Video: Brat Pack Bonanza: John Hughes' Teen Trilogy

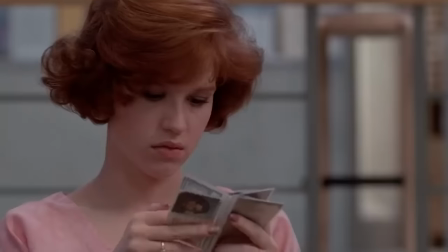(20:36)
Judd Nelson continued to stay in character off camera, and at one point during shooting,
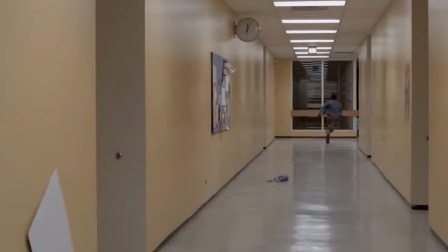(20:41)
Hughes was disappointed with Nelson because he harassed Ringwald off camera as part of his process.
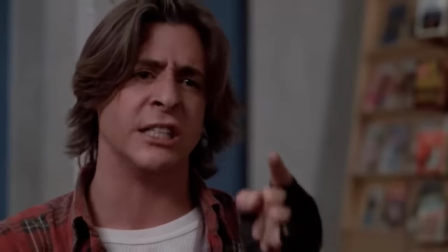(20:47) You are a bitch!
Apparently, he would make fun of her blind musician father, touch on other hot-button issues, and bully her.
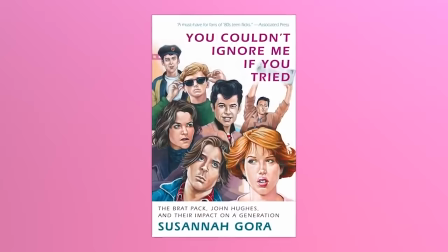(20:54)
And the Susanna Gora's book, You Couldn't Ignore Me If You Tried, which is taken from a line from this film.
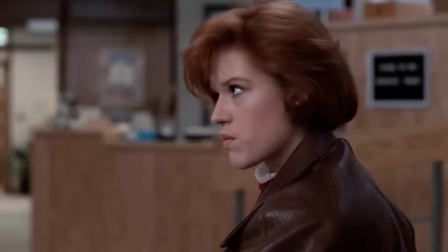(21:00) You couldn't ignore me if you tried.
Ringwald said she so knew what Nelson was doing and was not fazed by his method actor attacks.
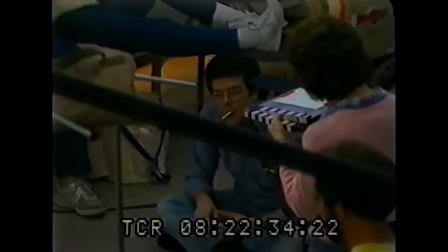(21:07)
However, Hughes was not so tolerant and understanding. He almost fired Nelson because of his antics.
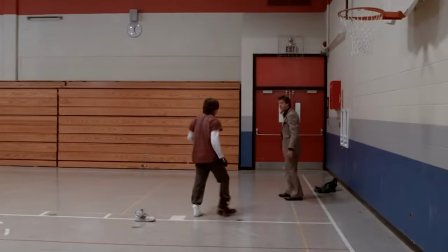(21:13)
The other actors, including Paul Gleason, defended Nelson and convinced Hughes not to fire him, saying that Nelson was a good actor and trying to get into character.
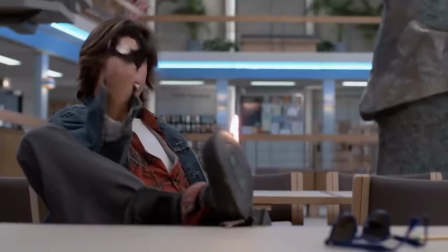(21:21)
After the film wrapped, Hughes said he would never work with Nelson again, because he was basically acting like his psychopath punk character on the set the whole time.
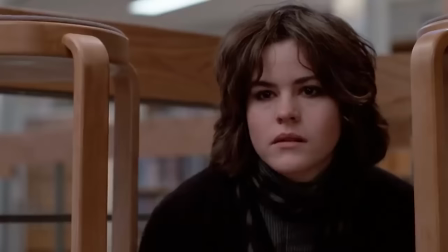(21:30)
During the scene where all the main characters sit in a circle on the library floor and tell each other about why they were in detention was not scripted.
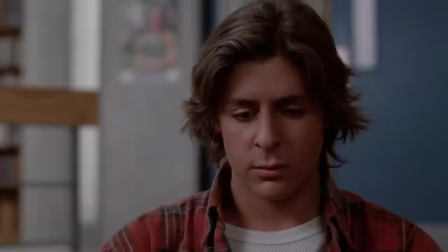(21:37)
So that's how Hughes is able to write these scripts in 2 days. Hughes was really receptive to the actors' improvisations and told them all to ad-lib their stories.
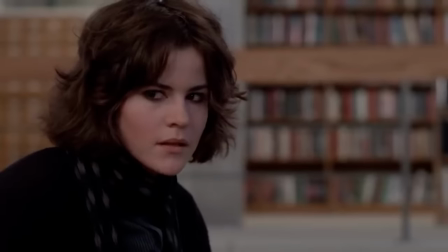(21:45)
Some on-the-spot lines, including Brian's reason for having a fake ID, so I can vote, made into the film.
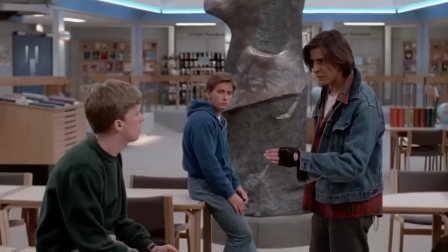(21:52)
Judd Nelson even made up many of the terms used in the film.
You're a neo-maxi-zoom dweeby.
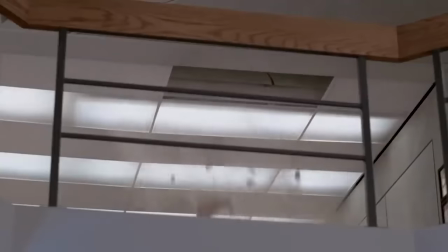(21:57)
And the joke that Bender tells while crashing through the ceiling but never finishes actually has no punchline.
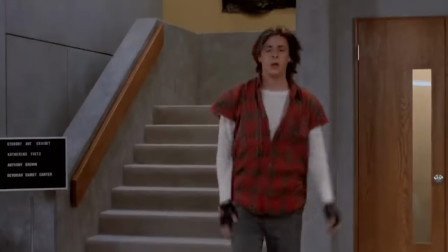(22:03)
It was just another line that Nelson ad-libbed. Originally, he was supposed to tell a joke that would end when he came back into the library and said, "Forgot my pencil."
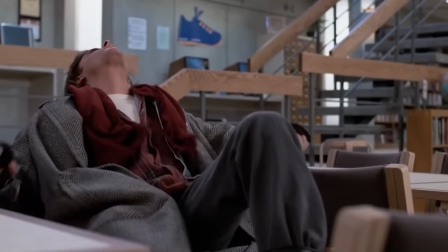(22:10)
But no one could come up with a punchline. He even improvised this.
Gross.
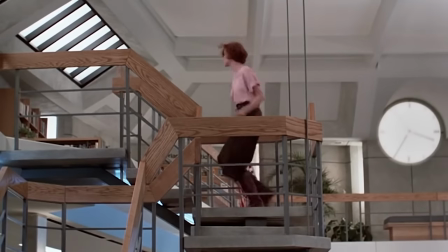(22:17)
During the dance sequence, only Claire was scripted to dance, but Ringwald felt uncomfortable dancing by herself,
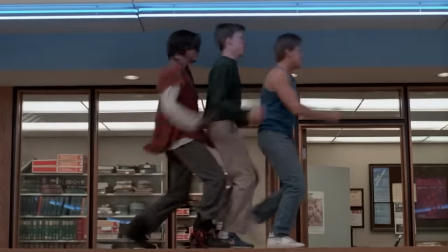(22:22)
so Hughes had the entire cast dance along with her, with them voting that Sheedy was the best dancer.
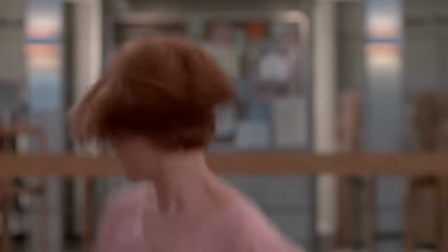(22:28)
Surprisingly, Ringwald has expressed regret over this decision, because not only did she think her dancing was bad,
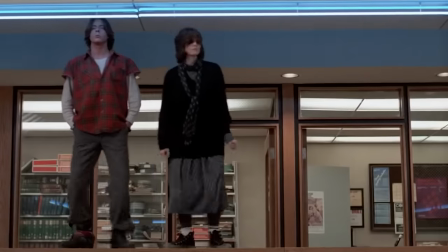(22:33)
her inability to do the dance solo led to the cheesy choreographed dance routine, which she feels hurt the movie.
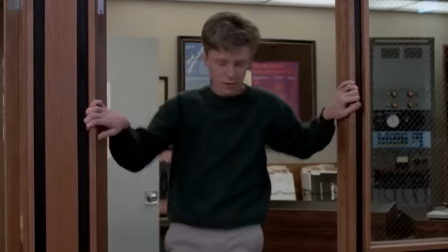(22:39)
I have to disagree with her. That sequence wouldn't be the same without all the characters getting in on the fun.
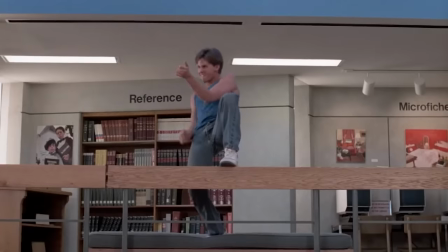(22:44)
It also provided some much-needed catharsis for everyone involved.
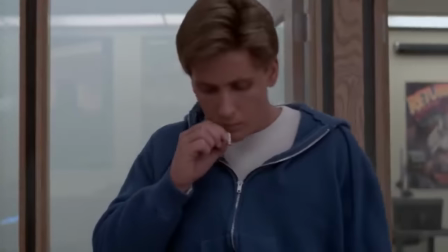(22:48)
However, Ringwald wasn't the only one with regrets, as Hughes had his own about this same sequence.
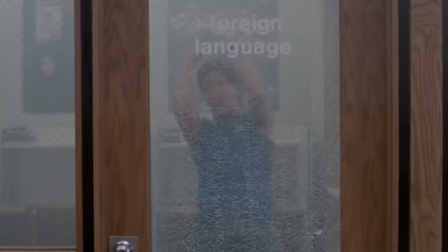(22:53)
But this time, it was the use of the breaking glass effect that he wished he could remove. Once again, I respectfully disagree. That effect really punctuates the entire montage.
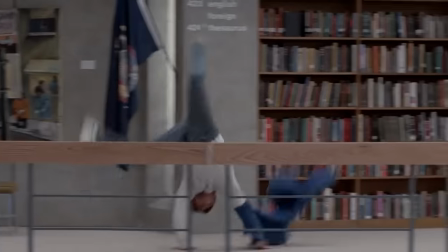(23:03)
Also, my dude got so high that he really busted out cartwheels and screamed so loud that the glass broke.
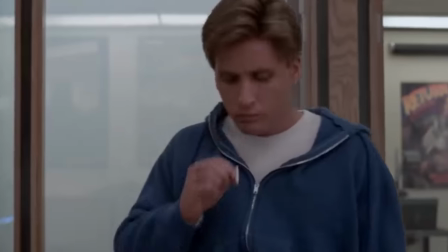(23:10)
Damn, we all could use some of that.
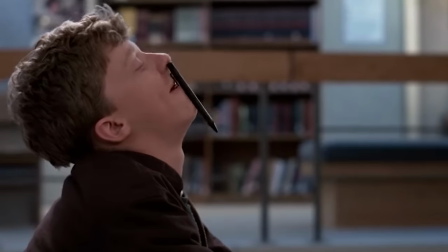(23:15)
According to Judd Nelson, Anthony Michael Hall went through a growth spurt during production.
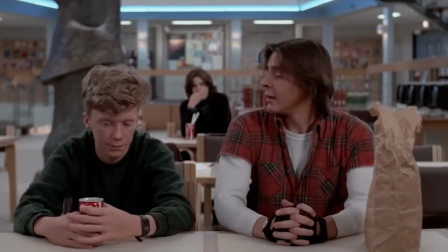(23:20)
At the start, Hall was shorter than him, but by the end, he was taller than Nelson.
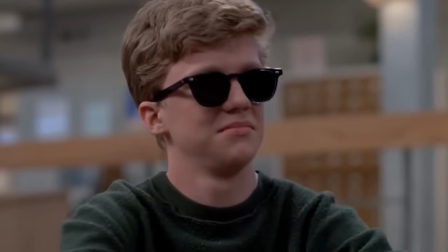(23:24)
This isn't Hall's first rodeo, as he also went through a growth spurt on the set of National Lampoon's Vacation,
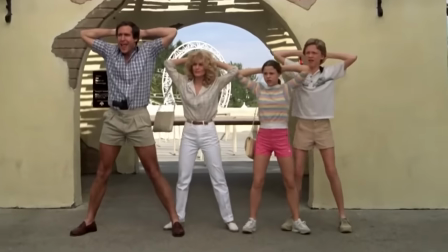(23:30)
with him becoming taller than his sister Audrey by the end.
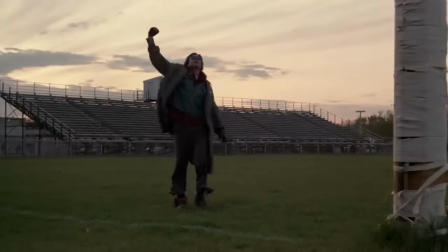(23:33)
For the final shot, Judd Nelson improvised the action where Bender raises his fist in defiance.
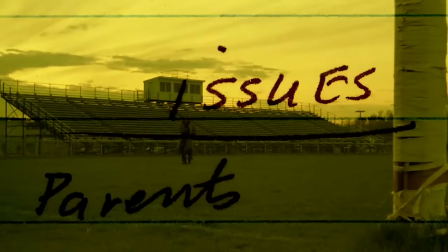(23:39)
In the script, the character was supposed to just walk into the sunset, but Hughes asked him to play around.
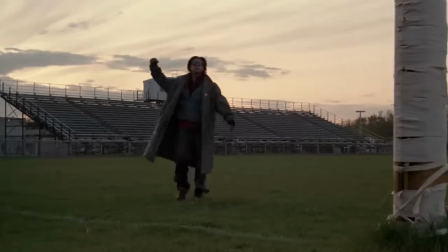(23:46)
When he was done and they were finishing up, Nelson threw up his fist without running it by anyone.
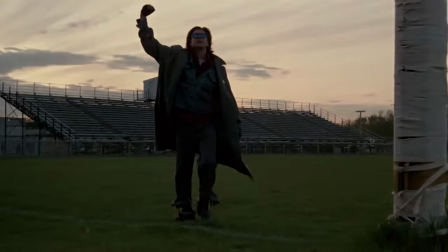(23:51)
Naturally, everyone loved it, and since then, the shot has become an iconic symbol of the 80s, as well as cemented forever in cinema history.
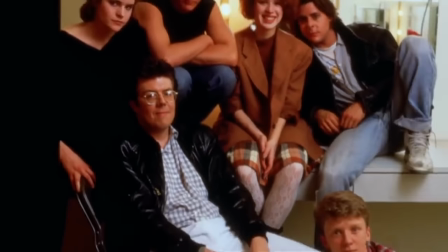(23:59)
As production wrapped, Hughes gifted each actor a piece of the library's banister to commemorate the shoot.
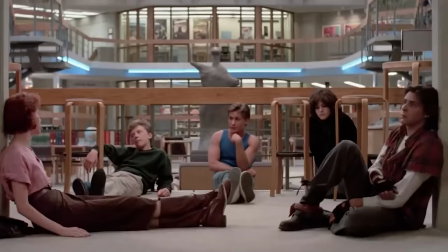(24:09) That's what I thought.
The Breakfast Club was released nationwide on February 15th, 1985.
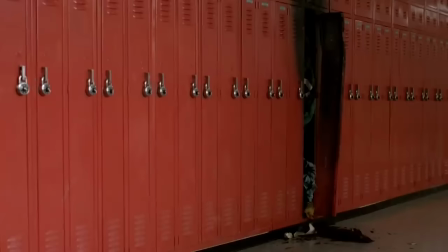(24:16)
For the time, the budget was very low, equating to about $2.5 million today.
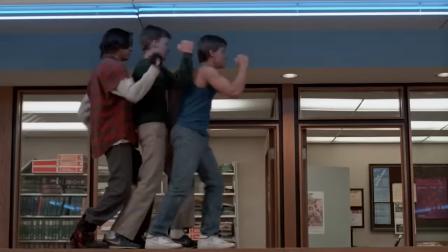(24:20)
It received an A from both critics and the box office, raking in a total of
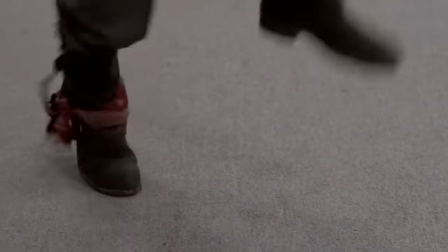(24:26)
$51.5 million worldwide, equivalent to over $130 million in today's money.
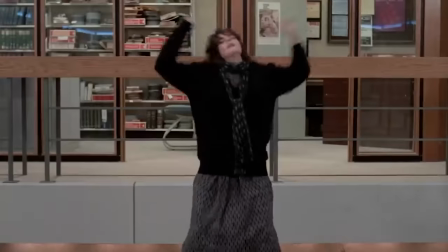(24:32)
Not bad.
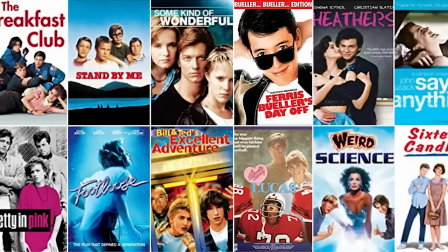(24:33)
Roger Ebert awarded the film 3 stars, and it marked the start of Hollywood's heightened interest in producing teen movies, leading to a sort of renaissance for the genre.